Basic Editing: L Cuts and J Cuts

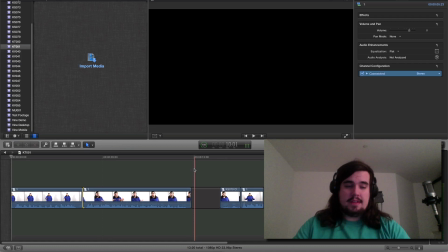(0:03)
So I'm going to talk about basic cutting style for YouTube. Now, this is not necessarily going to jive with the actual film people.
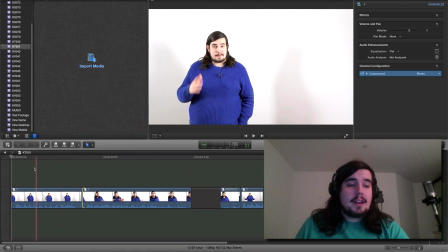(0:10)
This is just from experience from what seems to work on YouTube. So I've got some examples from my main channel videos, and let's watch this clip real quick.
So I was at Playlist Live Business Day between talks when I spotted Lamar Wilson. So I go up to him and I say, Lamar, I'm sure you're really busy, but I just...
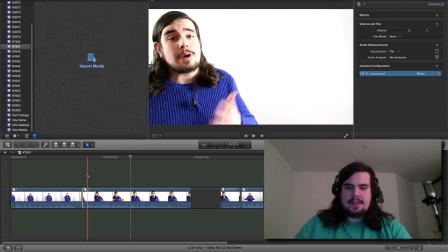(0:24)
Now that's boring. There's space between that story. We don't want that there. So let's zoom in, and you can do this in any editor, obviously.
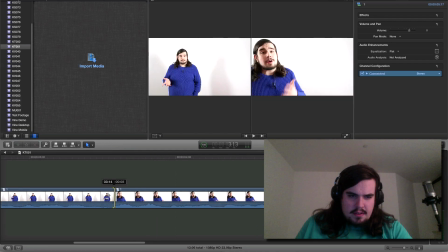(0:33)
Let's trim that up there, let's trim this down to where that waveform seems to peter out.
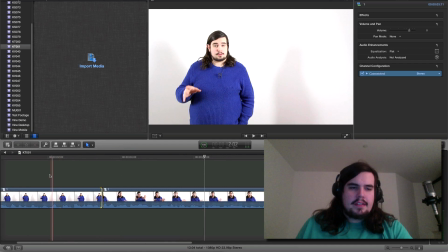(0:38)
And let's see how that sounds.
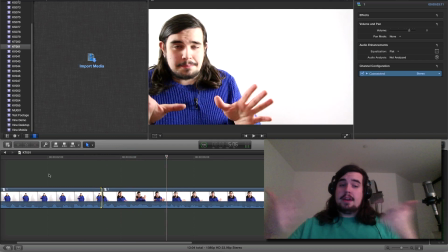(0:41)
Okay, so there we go, the pacing is much better, there's no dead space, but the audio is a little bit clipped, which is not great.
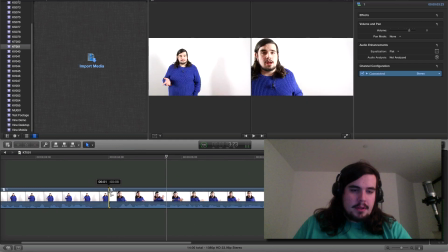(0:50)
So what you want to do in this case is steal from a traditional film and do what's called a J-cut or an L-cut. In this case we'll be doing an L-cut. So for an Elko, what you want to do is take the second clip and trim it so that it's close to the beginning of what's being said.
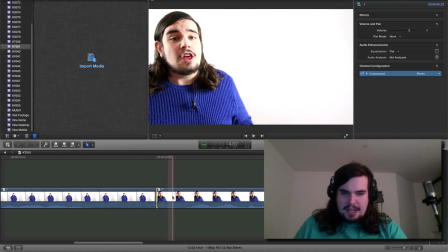(1:07)
Now I know that this initial waveform part is just my inhaling before I start speaking, so I can cut that off a little bit. And let's see how this sounds. So I go up to him and I say, and that works on its own, great.
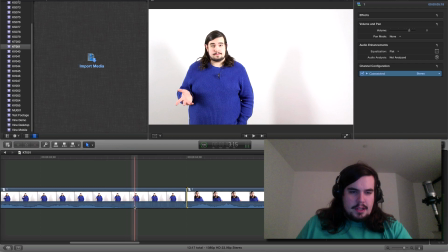(1:18)
Now then for the first clip, you want to split the audio. And now I think in iMovie or some more primitive software you may actually have to physically split the audio but this maintains the connection and then you
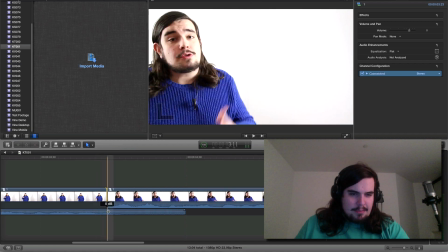(1:30)
just trim the video portion and you can let the clips overlap just a little bit as far as the audio goes and let's see how this sounds zoom out i spotted lamar will so i go up to him and i say lamar i'm sure you're all right and that's good so you see the uh
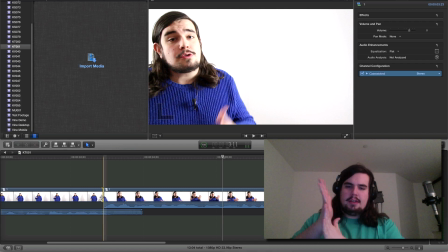(1:45)
the pacing is still there but we're not losing uh the words aren't getting clipped you're not hearing a hard stop however wilson because because
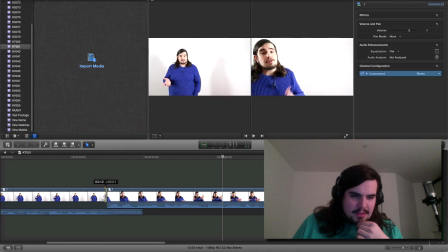(1:52)
the way i delivered it it's a little bit soft so I'm going to actually give myself a little bit few more frames here to try and help that out let's see
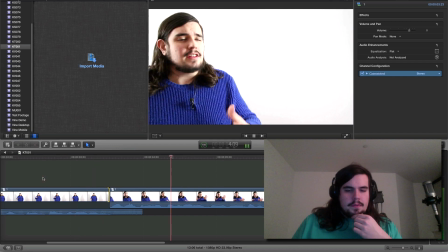(1:59)
spotted Lamar Wilson so I go up to him and I say Lamar I'm sure you're really there we go and uh that
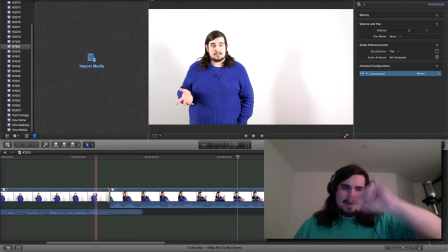(2:05)
is basically how you do an L cut and you'll see the L cut actually matches uh it's called an L cut because of the shape if you have the video and the audio in the same uh in the same film strip uh then the shape of this cut uh looks like an L
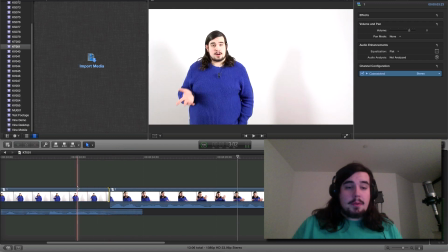(2:18)
um with the video cut earlier than the audio now this can be really really great for comedy and keeping is very very fast paced sometimes you don't want that though sometimes you may have a reaction shot where you need a beat but you don't necessarily want to clog down the whole video waiting
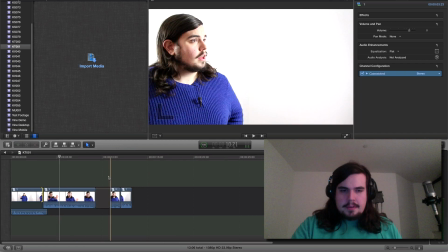(2:32)
for that so I have a second clip and let's watch this
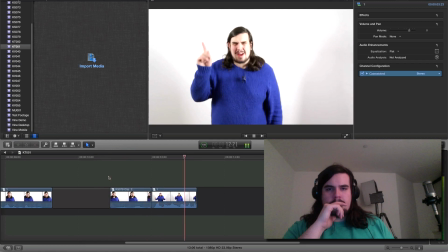(2:36)
you're asking me man alrighty so that one and
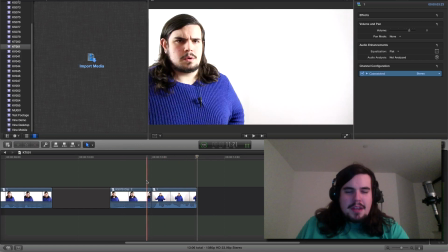(2:42)
that's that's a partial clip because it was it I stripped it out of context from the original video but in this case the reaction shot there is fine and the clip here is
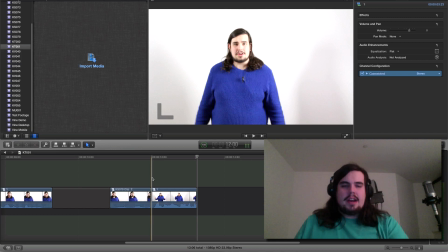(2:53)
fine but there's no reason to have this this jarring cut right there so in this case what we want to do is
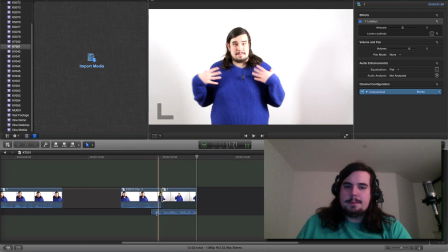(3:01)
a J cut where we actually have the audio from the second clip start before we cut to the video so we can continue on that reaction shot a little bit longer
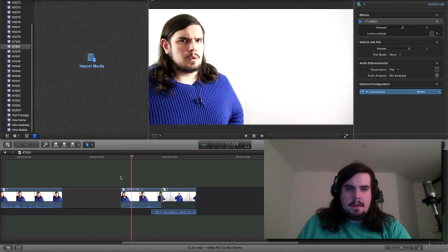(3:08)
let's play this now you're asking me and see that
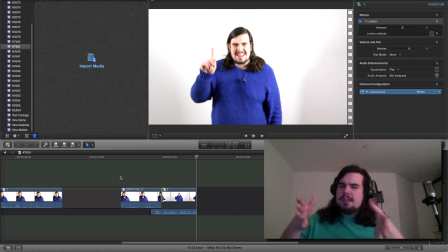(3:14)
works very well because then you and it works in particular when When you have just your money into the camera, you've got some sort of reason that you need the reaction or the beat after you finish whatever you're saying to be there, but you want to keep the pacing of the video going. So that is basic editing for YouTube.
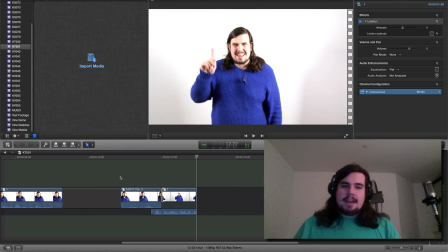(3:34)
It helps just to keep everything trimmed and fast-paced and in motion, and J-cuts and Null-cuts are a great way to do that.